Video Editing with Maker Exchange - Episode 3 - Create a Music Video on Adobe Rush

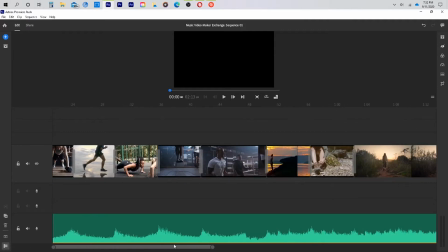[4:07]
So with most music videos, you're going to actually be editing a performance.
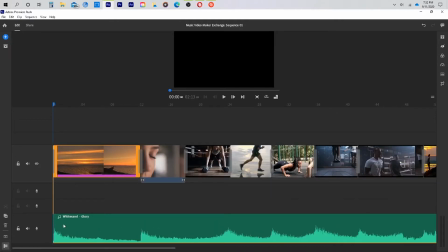[4:16]
In this case, I have copyright-free music and copyright-free B-roll.
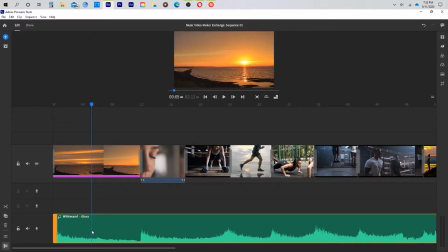[4:22]
So I'm kind of combining somebody else's music with somebody else's footage to create a story. If you have a performance that you're editing, the research I have done has indicated that you want to edit out all of the performance segments first.
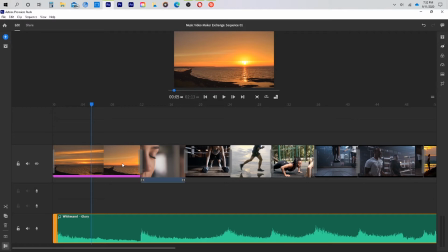[4:39]
So get all of the good parts of the performance that you want for your music video, cut out anything that doesn't belong there, and any B-roll or any filler, go ahead, cut that out, and then move it all the way to the end.
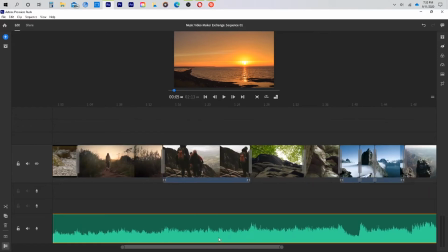[4:56]
This way you can create your music video, and later bring in B-roll.
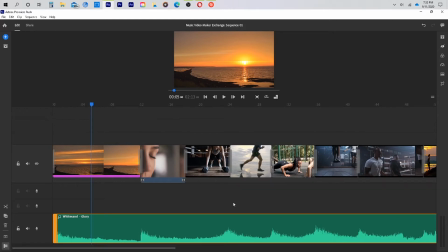[5:02]
And if there's not enough, you can always go to somewhere like Pixels to get something and add that in. This will save a lot of time in your editing. Another tip that I have received is when editing footage to sound,
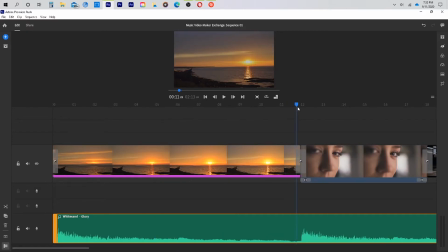[5:19]
you want to have the footage just about a frame before the actual sound. This will create a better feel and combination between the image and the sound.
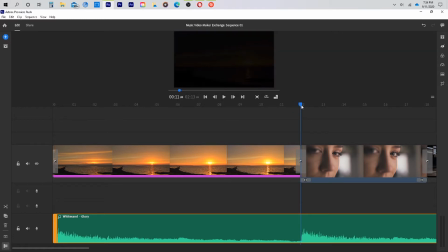[5:33]
Now, this is completely up to you, so I highly suggest that you zoom in as much as possible and you actually play around and see
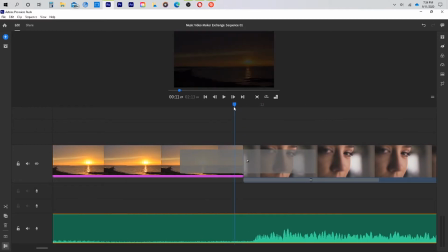[5:42]
frame by frame which one you choose and which feels best for you.
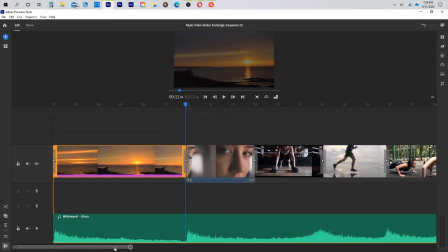[5:48]
In this particular music video, I chose to do a cut at as many points where the wavelengths are very high, which was mostly a drum beat.
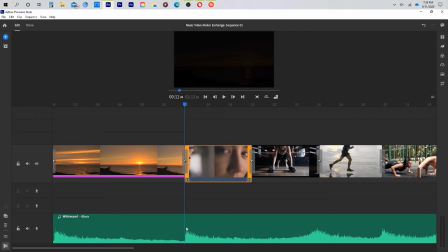[6:00]
How you do the cuts is going to depend on you and the storyline you are creating and the emotion you're trying to create with the music video. I also use transitions that are black in our effects tab
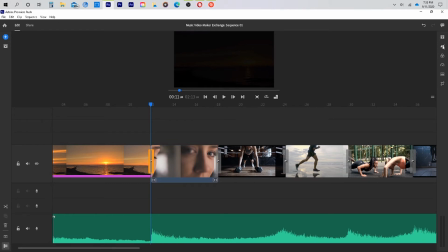[6:18]
because the music is a little darker and the videos themselves are also darker.
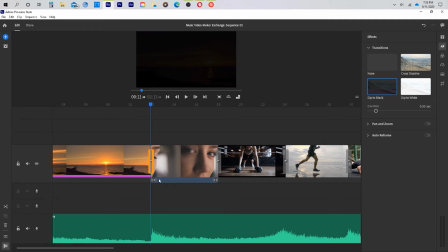[6:24]
So to try and maintain the emotion that the music is portraying, I chose to dip to black versus doing a cross dissolve or white.
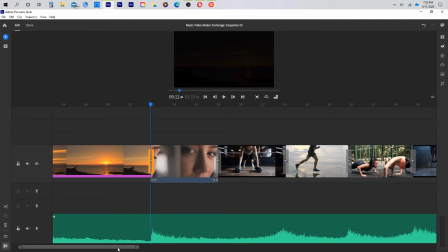[6:43]
Now, regardless of what you're editing, it is suggested that if there's any color editing that you want to do,
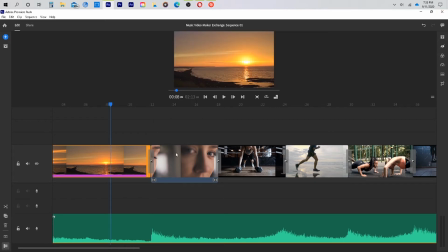[6:50]
keep that to last. I didn't do any color editing yet on this video, except for at the very end,
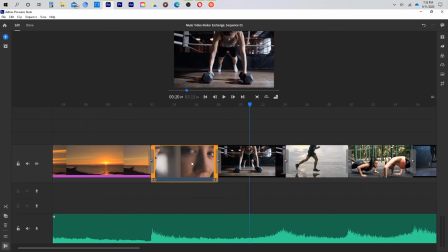[6:58]
as everything is very dark, except for the clouds.
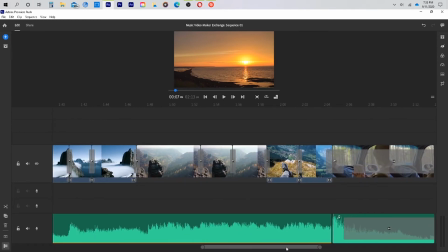[7:03]
This was a much lighter shot, so I actually added a little bit higher contrast.
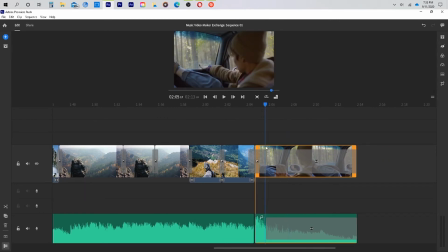[7:09]
And so let me show you really quick what it looks like.